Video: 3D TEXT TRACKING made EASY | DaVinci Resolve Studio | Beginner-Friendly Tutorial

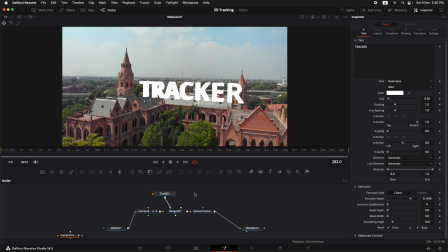So, let's copy this text, Command-C, and click in the node area so that nothing is selected, and press Command-V. Just going to paste it. Now let's add that same text to the merge 3D. And now let's change this one. So let's type in 3D
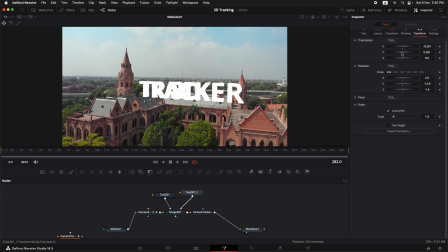and let's go to transform and move it upwards from Y. Just like this. And we can go back to text and we can increase the size of it now. Probably something like this.
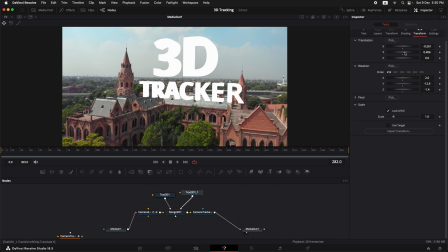And we can adjust the transform so that it is little downwards, and we can also change the color of this one.
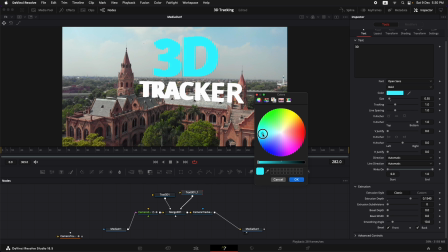So in our case, let's keep it something like this. And now all we need to do is to add lighting to this 3D text so that it matches the lighting of the scene. So for that, what I'm going to do is that I'm going to bring in two lights.
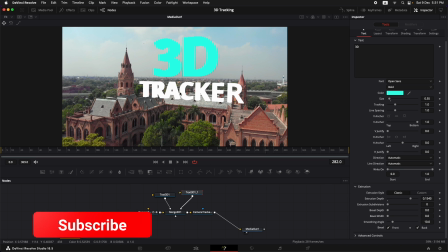One of them is going to be the directional light, and that directional light is basically going to mimic the sunlight that is coming from the left hand side. And we're also going to add in the ambient light so that we can fill the rest of the areas of this 3D text.
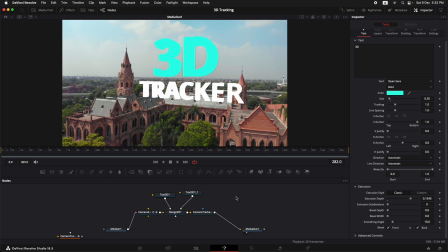So let's bring in the ambient light first. Click in the node tree to deselect everything. Shift spacebar and let's type in ambient light. Let's add that and let's now connect this to the same merge 3D.
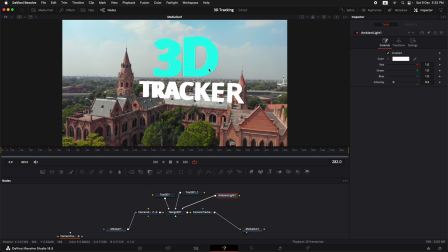By the way, if you want to bring in any 3D element that you have imported or you want to build some 3D elements from here, you can also bring those 3D elements directly into this merge 3D as well instead of this text. So now we have the ambient light. We need to go to the camera tracker renderer and we need to enable lighting in this.
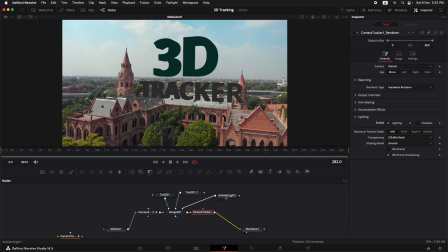So once that's done, we can see the lighting. Now we go back to the ambient light and let's increase the intensity a little bit. Somewhere around here. And now let's add in our spotlight.
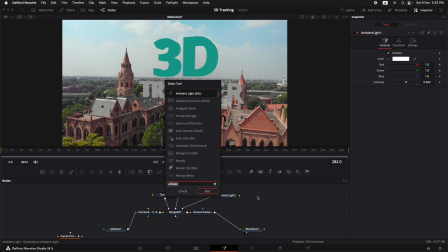So again, deselect everything, shift spacebar, and let's type in spotlight.
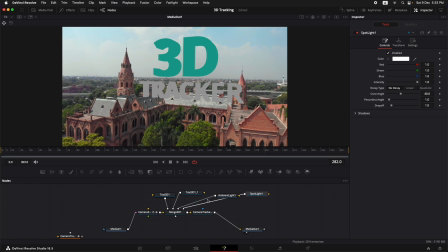Once you have the spotlight, just connect it to the Merge 3D. And now we want to see that spotlight in the 3D workspace. Okay, for that, I'm just going to turn it to two view monitor now.
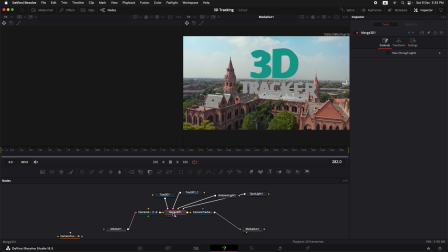And let's click on the Merge 3D and let's bring it up into the left hand monitor. Just like this. So now we can see the 3D scene. You can keep holding command and you can scroll out.
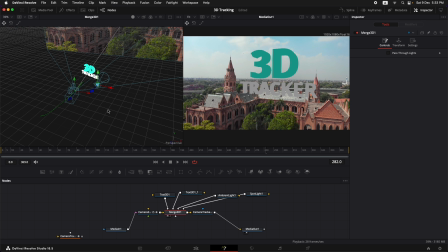And then let's rotate it. You can keep holding shift and you can rotate a little bit with the scroll wheel. All right, now this is the spotlight that we have. And now we need to adjust it so that it is coming from the left-hand side of the scene. So let's click on the spotlight now.
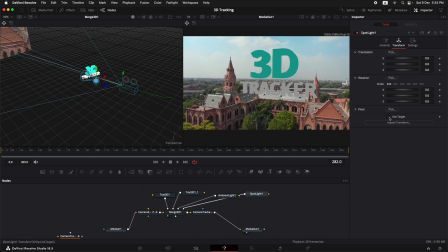And in the transform option, so I want to use a point that can be used as a target and that light can rotate around that target. So let's click on use target. And now let's pull the light back in the translation. So go to the Z axis, bring it back just like this.
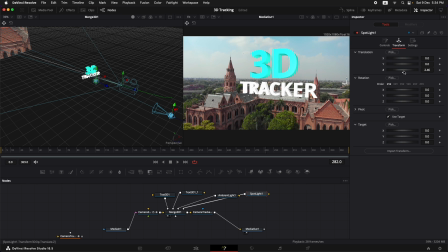Okay, now we can see the light. Now we need to place it in a way that it is basically falling on the text from the left hand side. Now let's also move the target. This is the target of the light. So let's click on this one. This blue is the Z axis. This is the X axis and this is the Y axis. So click on this blue.
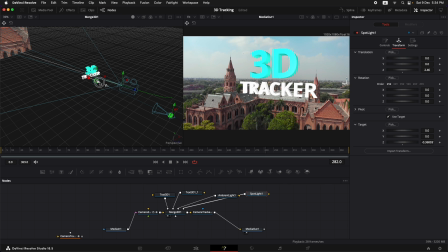Let's move it out a little bit somewhere around here so that it is falling on the text. And now select this light and this X axis of the light because we want to rotate it around. So click on it and drag it a little bit just like this. And you see it moving around.
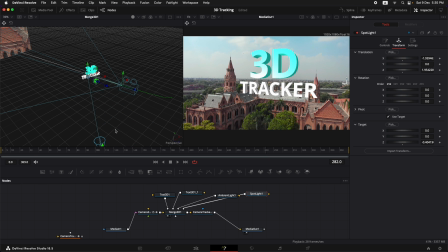Now we can place it something like this on the same angle so that it feels proper like 3D. So now that's done.